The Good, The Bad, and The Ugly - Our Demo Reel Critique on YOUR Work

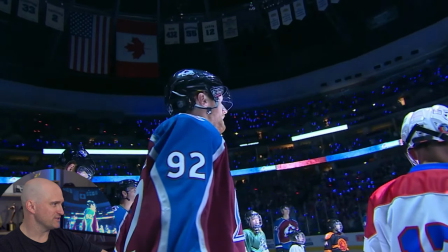[12:26]
Okay, the slowdown there with the slowdown of the music, that was clever.
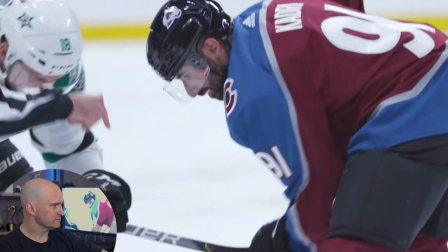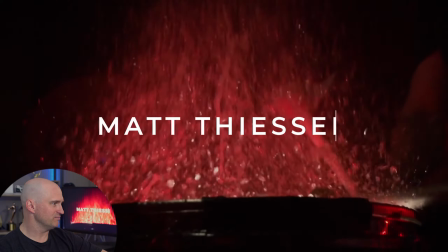[12:35]
Alright, cutting to the beat. Nice transition, cool ending.
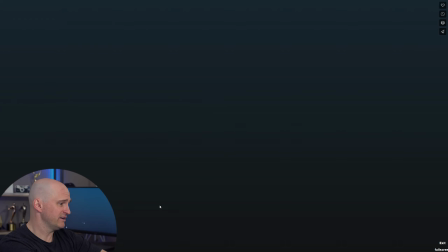[12:42]
Man, see, so this is a good example of a reel that... how long is this thing? A good rule of thumb sometimes for a lot of reels is you want to keep it around a minute. Unless you're doing something like this that is keeping your attention. This reel is almost 2 minutes, which normally I would say, kind of going too long, but it didn't feel like 2 minutes. There's a lot of editing stuff here that is just, it's keeping our attention and it's moving along really well. Nothing is perfect though. Let's do a little constructive criticism, nitpicky things that might be able to tie it up a little bit. I should also mention, I don't know if he's specifically marketing this as a sports reel or just an editing reel, but as a sports reel, it's a no-brainer. But let's also make a couple of comments on things that might help as just an overall editing reel. If it is just a sports reel, that's great. We're seeing all the sports, we're getting all the information. But if this is your overall editing reel and you're applying for other jobs or trying to get work that's outside of sports, you might want to think about how to incorporate other things other than sports so it doesn't look like you've just been working at kind of the same place for a long time, which there's nothing wrong with that, but it's good to have variety in the reel. But I can get a sense from this, again, whether it's a sports reel or editing reel, it's sports driven. It looks like there's a lot of footage from a lot of different sports over a lot of different years, and he's been working with them for a long time. So you need to decide, do you want to highlight the specific thing that even if you've been at a job for 10 years, whatever it might be, or do you want to get outside of that niche and start incorporating other things? And maybe you can figure out a way to work with another person that has footage that you want to incorporate, other projects, do some freelance stuff, get some stuff in there, get some variety in a reel. So with that said, let's kind of go through this and make some comments on things that we like.
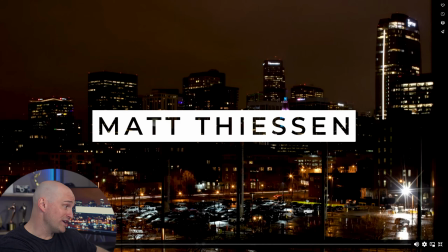[14:37]
So I originally was going to say
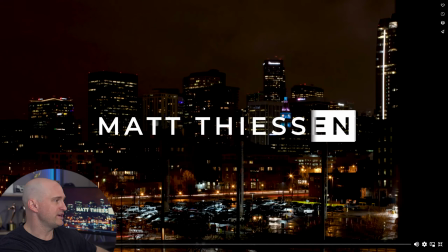[14:41]
this is kind of hard to read over the cityscape, even though the cityscape is dark. But what he did is came in with a nice effect and he boxed out his name so we can see it and it's easy to read.
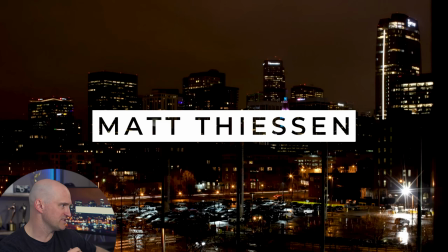[14:55]
The background works in there because it's nice and dark. Let's keep going.
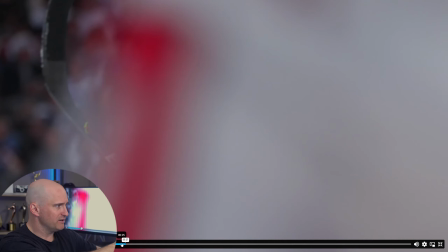[15:00]
Like this shot right here, we're using the white back of the jersey to cut on action and kind of get us into the next shot. I think all that's great. It's simple, it's not jarring because Matt's building up and he's telling a story before we get to the impact editing.
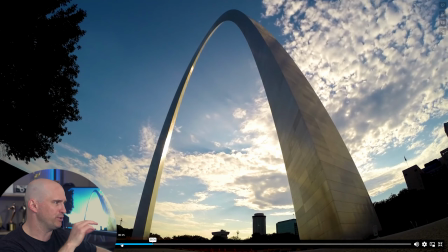[15:16]
It is a nice shot. Maybe give it a little push in to make it a little bit more dynamic in this part, but okay,
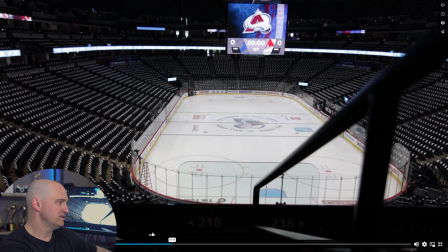[15:24]
so this transition 100% stood out the most to me. Really like this cut from an empty stadium, matching the movement, doing that nice little, cross dissolve trick into the black, and having it a full stadium that's on fire.
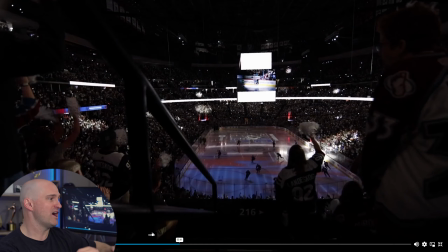[15:41]
Whether you added that black shape or not, or if there was something that actually obscures there, like a trash can or something, great idea, great transition, love that, so good. All this drumming stuff is super good as well, really good job.
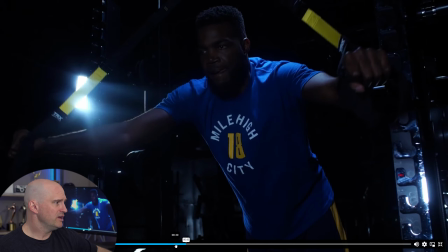[15:55]
I'd love to see more of this training stuff. It might be a little dark, but it's real cinematic. You got some nice lighting. In terms of sports reels, adding this training stuff that's kind of from a set shoot, I think it's a lot of value. If there's more of this, but maybe different angles, different people, whatever it might be, I would think about incorporating more of this.
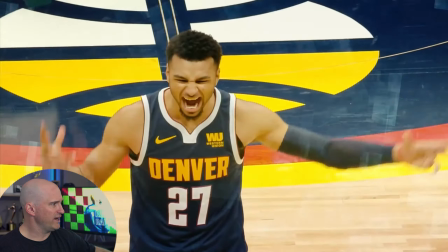[16:17]
This looks great. I mean, this is all just great effects, great editing, good sizzle reel stuff.
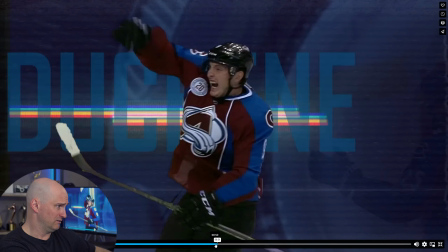[16:24]
There's a little bit of roto on that. So, I mean, that's interesting. Like displaying another skill of knowing how to roto a player out and get your effects and stuff behind it. I mean, there is a lot of skills going on here, but it's not overwhelming.
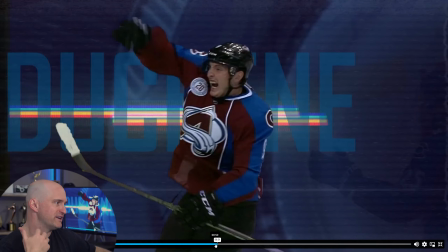[16:41]
It's easy to look at and just absorb, and you know that it's sports, it's high energy, it's happening. It's not overwhelming, and I think there's a great balance that he's finding here of adding these effects, making it not overwhelming, and just having a nice little style with it. So great job on this section as well.
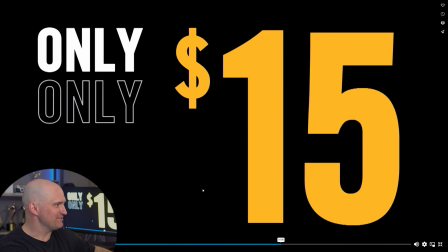[17:00]
The $15 thing, I'm sure that's an ad for something. It does seem a little out of place, but I think it's fine.
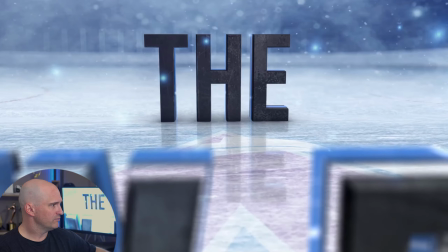[17:13]
I mean, you gotta have the hockey fights in there, right? Okay, so this is the only part that stood out. I know the music's dipping down and we're getting this moment to breathe, which is perfect editing technique. Take notes for anyone watching this. We had all this jarring, crazy stuff, and now Matt's giving us a moment to catch our breath, kind of absorb what's happening right now. This is great. The only question I have is, this is an editing reel, and I know you have a mix of some of the graphics and effects that we've seen. I don't know if I would pick this.
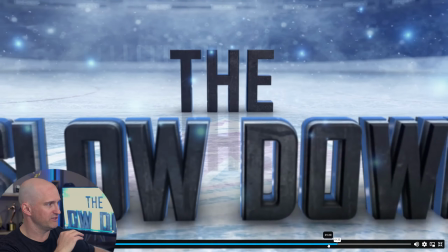[17:48]
I know it says to like the slowdown, because this is fine and it works. It just almost kills it too much, and maybe a beautiful sunrise or something more in the realm of the editing versus showing this
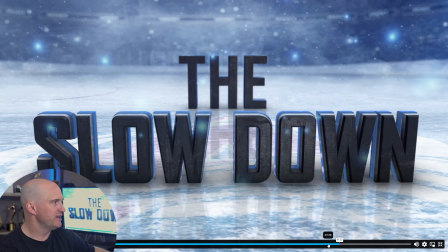[18:02]
graphic that was probably an element, which is also fine. It just sort of brings it down a little bit too much. That's the only adjustment I would make with this section, is giving the breather is perfect, but maybe a different visual here.
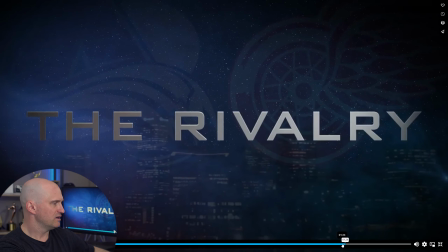[18:16]
Yeah, even some of these full screen graphics is kind of like, it's okay.
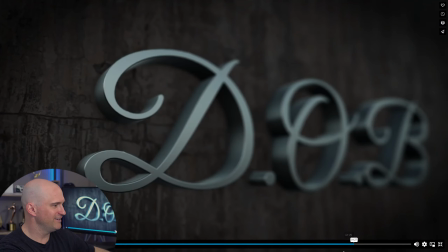[18:23]
Yeah, and the date of birth thing. I think out of context, this is this is a little jarring, because my mind instantly went to, oh, this kind of looks like a obituary graphic or something. I'm sure it's not, but I don't know what it's about.
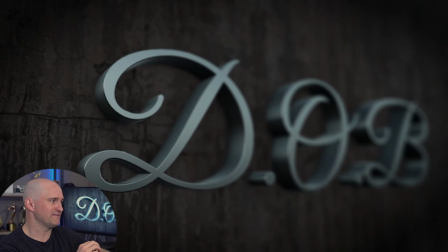[18:41]
Does it need to be in an editing reel showing that you probably have some like 3D skills or some element skills?
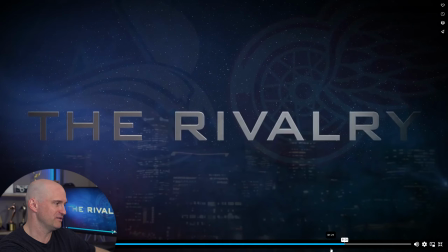[18:48]
Probably not. I would probably switch this date of birth graphic out.
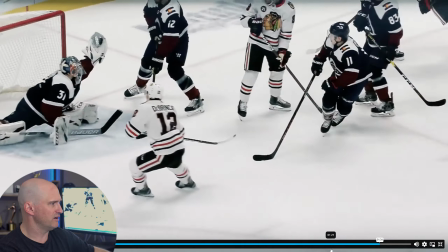[18:54]
I mean, cuts on the beat. It's perfect. It's great. Overall, just such a good example of an impactful sizzle reel that are demonstrating not only your editing skills, but kind of your pacing skills. The slow little build up, the nice peak where we're getting a bunch of stuff like, okay, I've hit you with a ton of stuff. All right, I'm gonna give you a little bit of breather, then I'm gonna hit you with that final part, reveal your name. Great reel, great job. Couple minor notes, they're just my opinion. Otherwise, also great job. On to the next one. So next on the list is a cinematography reel. We're gonna run through it real quick one time, kind of absorb what we're seeing, and we'll come back again like the other ones and critique a little bit and see what we got. Nice lenses, equipment.
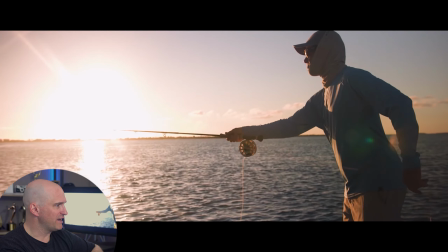[19:45]
Yeah, just love the cinematic feel for all. I mean, that's a beautiful shot right there.
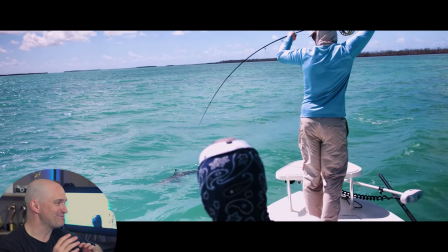[19:49]
Oh my gosh, a drone over water again. For some reason, drones over water make me so nervous.
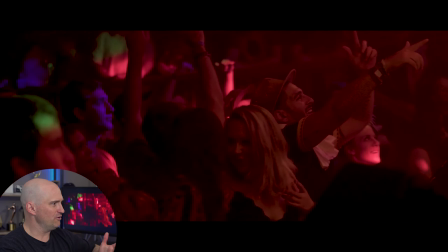[19:55]
All right, cool. Concert setting.
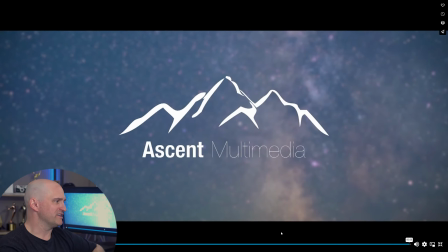[20:01]
All right. So this is Ryan DeSestri for Ascent Multimedia. This is good. 1 minute, tight. He didn't mess around. He wanted to hit that 1 minute mark for sure. Overall impressions, if I'm looking at this as someone who's thinking about hiring this person for work, I mean, all the tools are there, right? We have some cinematic looking scenic shots. Obviously he is, well, hopefully he's a licensed drone pilot and he's not afraid to put in dangerous situations.
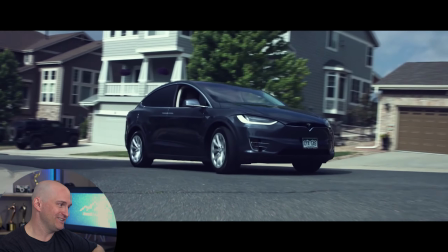[20:31]
Dangerous as in water, those environments where things could go wrong and maybe they have.
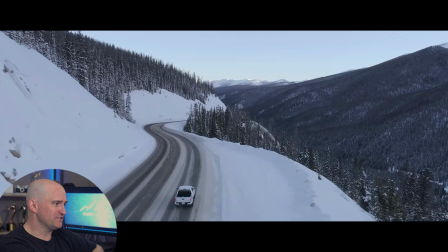[20:38]
So in terms of cinematography, this is great.